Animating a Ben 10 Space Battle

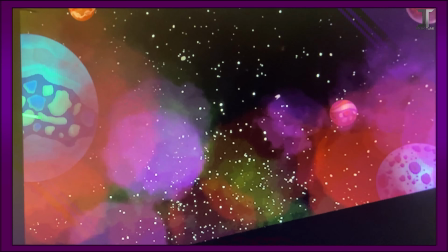245s
Now that the Vlads are done, I have this separate motion of Danny and Technus clashing.
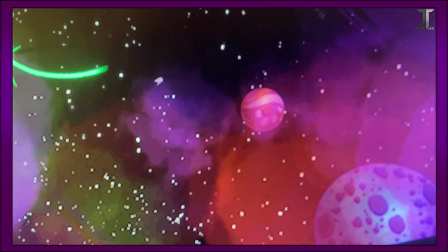250s
You see a little bit of ecto energy rippling from there, and then they fully form here and keep drifting.
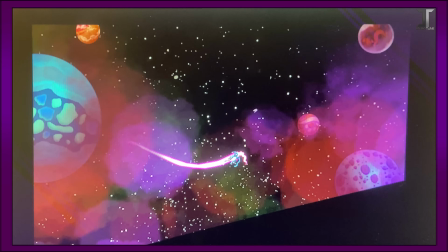258s
This will all happen in the background. And of course, Gwen's flying back there too, blinking a bunch of different lights and stuff.
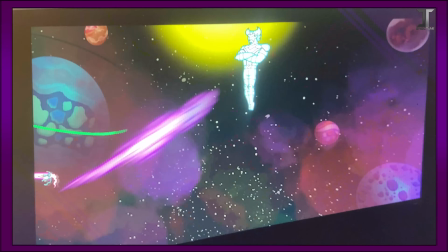265s
Not to mention the background itself is also moving. So this right here is quite the shot.
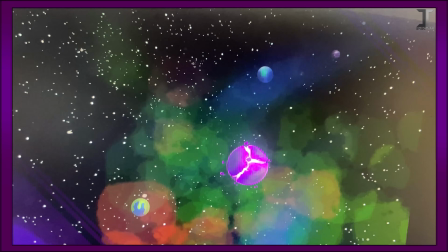270s
So let's make a panel. First, we got this background right here. Then we got this base, which contains a little nub of Vlad and the ship.
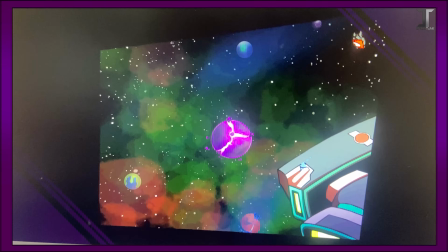277s
And then we're gonna place the border right here. And then the first thing we're gonna focus on is Technus's trail.
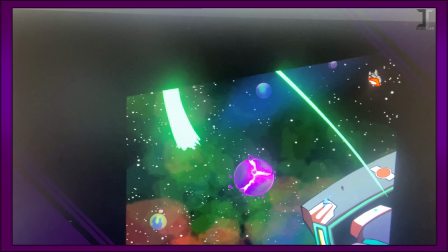282s
So we're gonna go ahead and create a mask around the trail that's about in this shape, just like so.
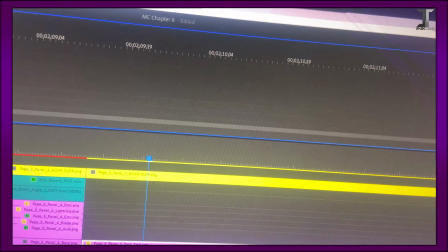288s
Then we're gonna pan on over to here and create a keyframe right on the mask path.
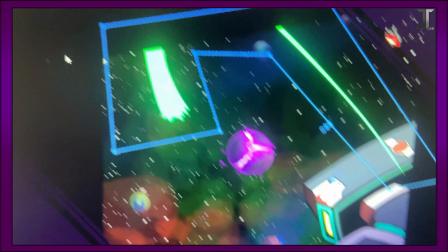292s
Rewind a little bit, and then we're going to change the shape of the mask. For one, all the way, dragging it back up here.
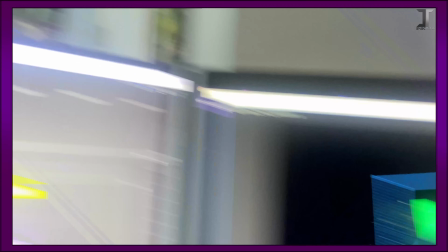300s
And you'll see it's a sharp cut. Let's go ahead and change that feather to 50%.
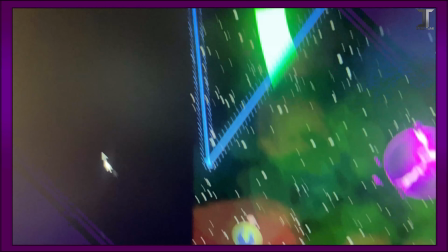306s
Gives us a little bit of a fade there. We're gonna bring that up.
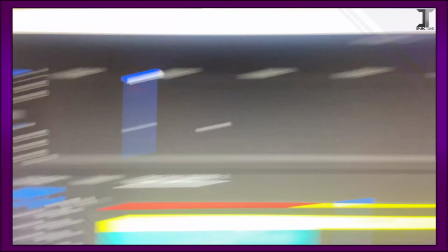309s
So now between these two different points, we see the mask grow down like that.
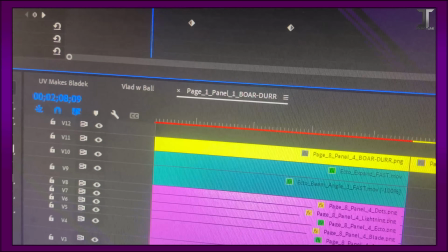316s
Then we're going to create another keyframe just to add a little bit of space, and then rewind a little bit more,
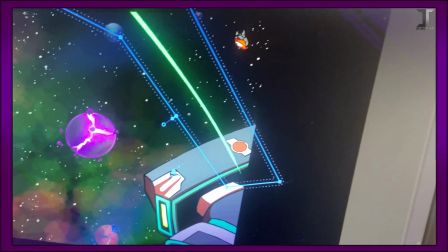323s
and then go to that path and drag the mask down towards the ship.
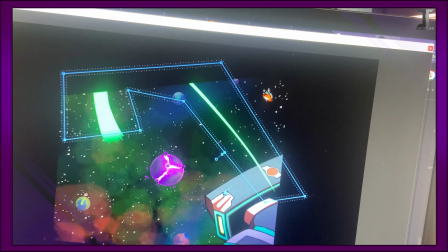328s
So now it should look like whoop. Ooh, perfect. Let's see that in motion.
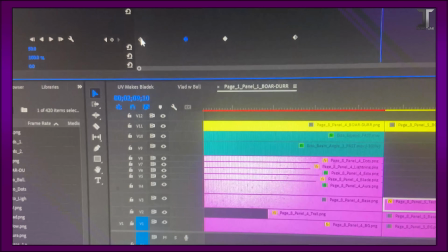336s
Not bad. I do want it to be a little bit quicker, so we're just going to change the distance between some of these keyframes, just like that.
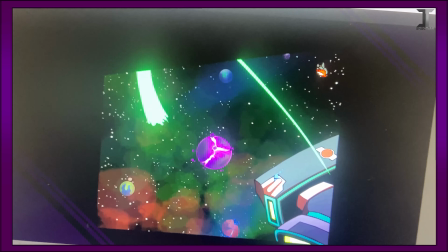344s
Let's see how that looks. Nice. Now we're going to create a second version of this with Danny's trail.
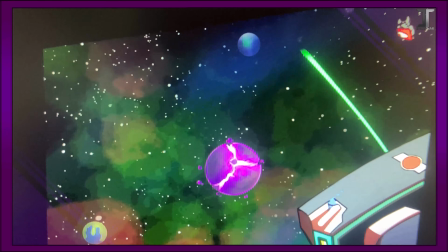351s
So now I have both trail animations set in place. Then during the last 3 frames of each trail's mask unfolding,
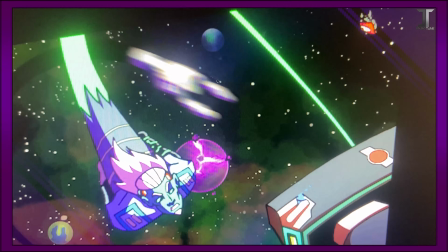360s
I have both Technus and Danny pop in to their appropriate angles with a little motion blur added as well.
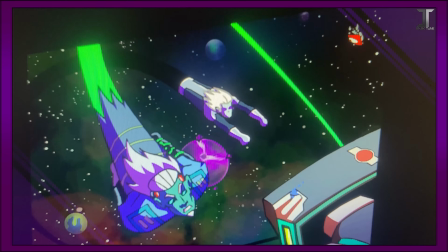367s
And they continue to slowly move and grow just to keep the momentum of the scene going.
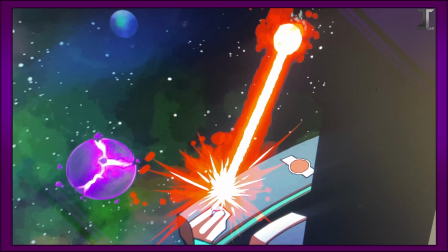374s
I also have Gwen following closely behind as well. So we got this layer here of the Ecto Energy base that sort of blinks with the brightness and contrast.
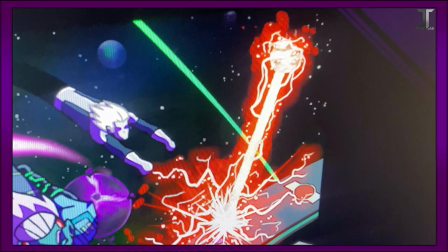383s
Then the lightning and dots layer, which grows at a slightly faster size and speed than its Ecto base, just to give it a little bit more depth.
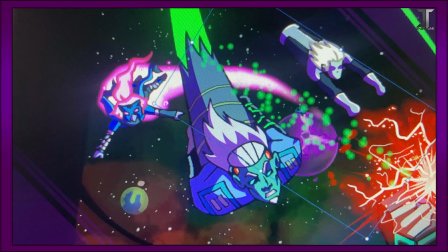392s
And we're gonna slap on and recolor 2 of these Ecto reusables that Crystal made for me the last batch.
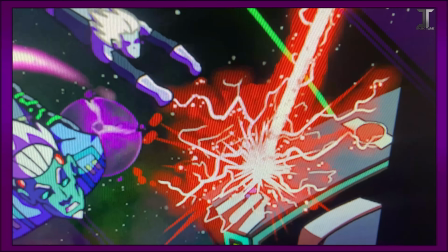398s
First one being a beam, and the second one being expanding dots outwards, as they have an impact with Ultraviolent shield.
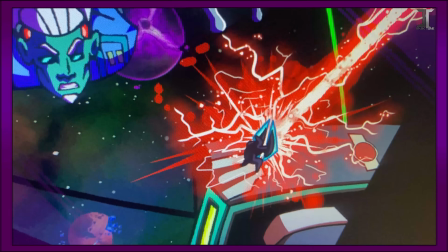406s
Then we place Ultraviolent right on top of there, blocking the Ecto Energy.
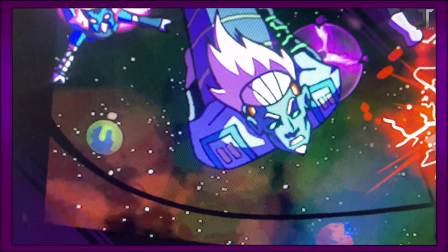411s
And then lastly, we have this slight pan to the background just to give that some motion too.
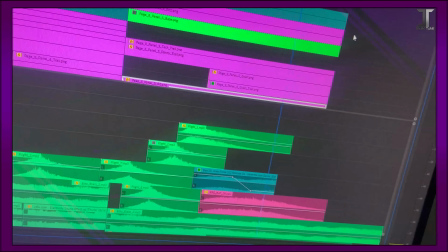416s
So we end with 14 layers on this shot. Sound effects are plugged in as well, and it looks a little bit like this.
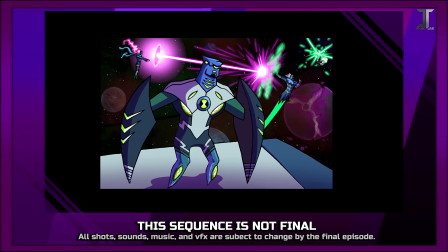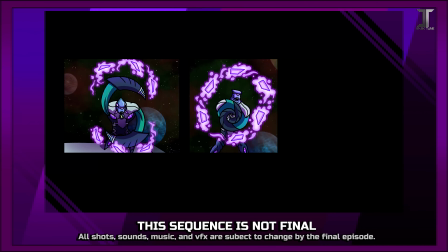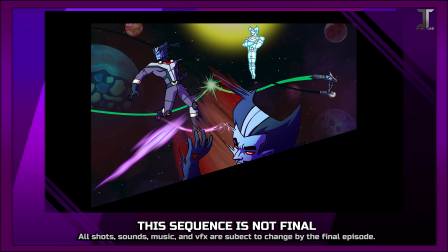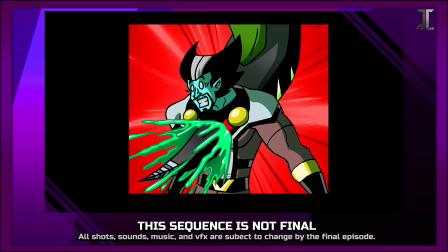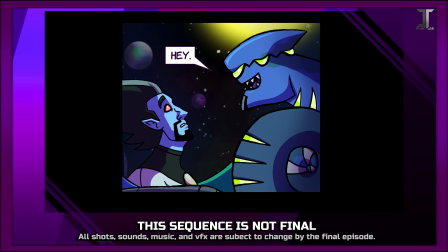455s Hey.
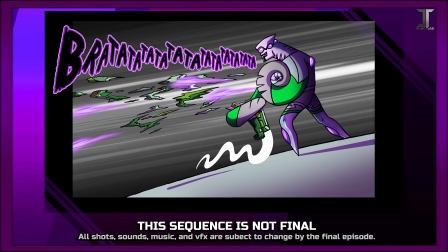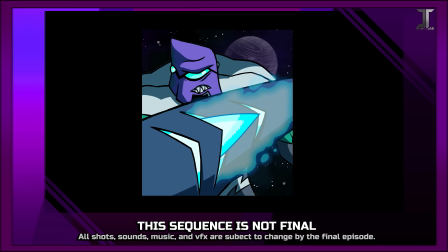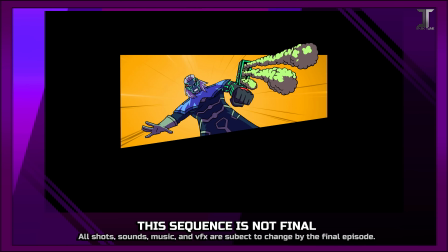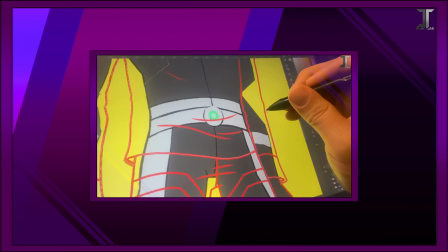477s
Thanks for watching. You can watch all 11 entries I have so far over on our Patreon, along with catching all future episodes as well.
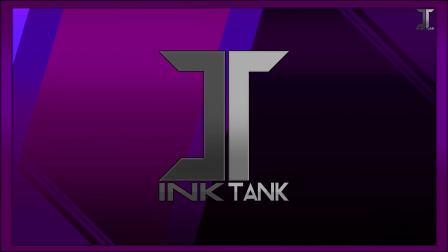483s
Also, don't forget to subscribe to our main channel to catch the completed episodes of 5 Whale the Motion Comic when they drop by the end of the year.
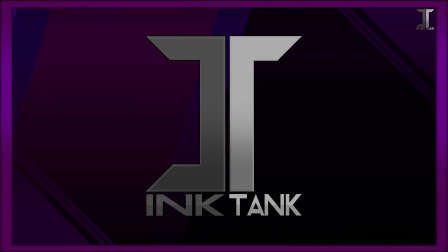490s
And as always, keep it fizzy.